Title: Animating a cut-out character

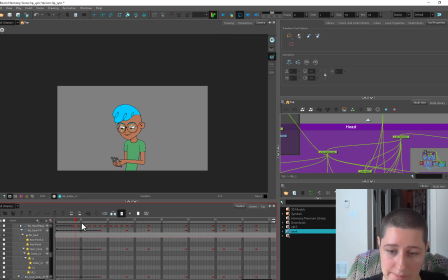All right.
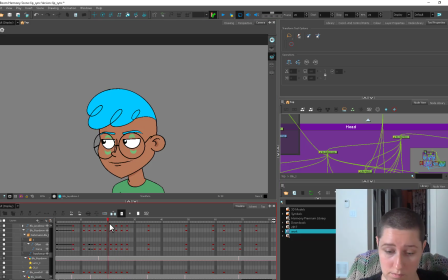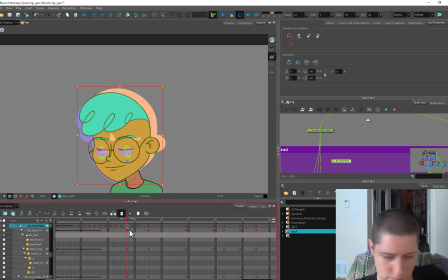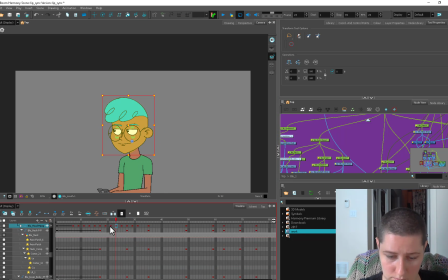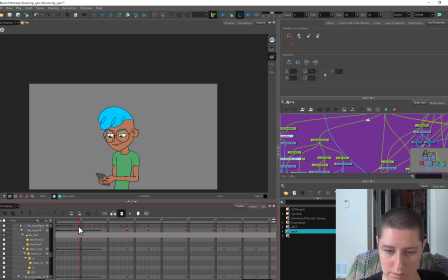Alright, so I got this head working a little bit better. Now I got it on 2, so he's looking up. These arms I want to slow right down. So we're going to have the arms stay up until about here.
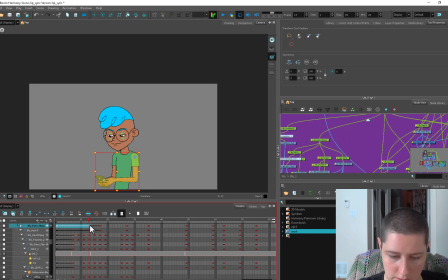Because he really wants that phone to hang out until later. I'm starting to look at his arms, and I feel like he's moving them too much for what he's doing. He's just looking up, but he's bringing his phone right down.
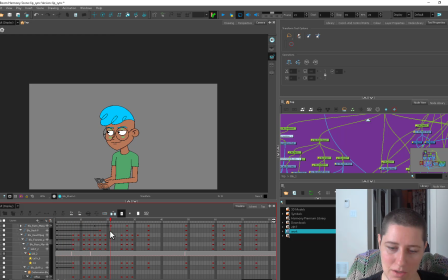And it might look okay as far as a key goes, but once I start tweening it, it is looking a little bit odd. So here he brings it up.
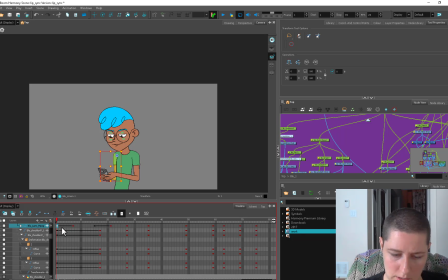And I don't think I want it to go too far below this, so I'm going to grab these and steal them. Alright, so not much happens between here and when I finish recording because it's starting to
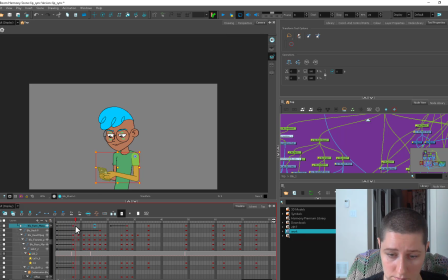get a bit late. I just wanted to record an outro because this is going to have to get broken up into pieces. And I don't really say much after this point. I just kind of, I'm thinking about what I'm doing and being very quiet. I don't think the next direct video will be a continuation of this.
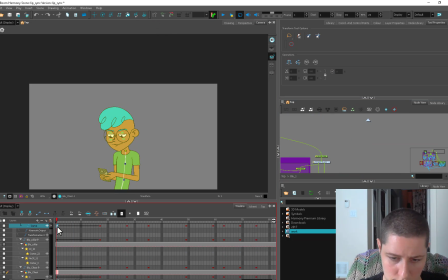I might throw something interesting in between here. I want to talk a little bit more about head rotation, maybe some other stuff. We'll see how it goes, but I'm going to continue this series of videos with this guy and this animation in particular. But I don't want to just have lots of footage where it's me animating and not saying anything.
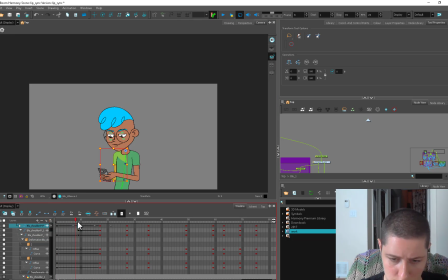That doesn't seem like it would hold much interest to anybody. All right, so thanks for dropping by, and there'll be another video before the end of the week. I had a long weekend out of town, so I didn't get a chance to do anything this weekend, but I wanted to get this edited and posted somewhere so you guys could have something.
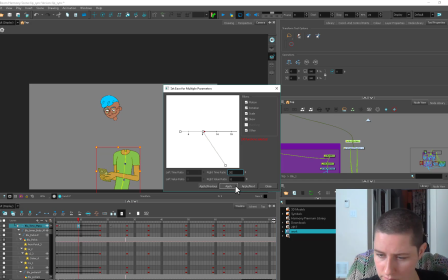As always, any questions or comments, leave it down below. Anything you want to see in particular. Like, share, subscribe, all those things internet people ask you to do, and I will see you in the next video.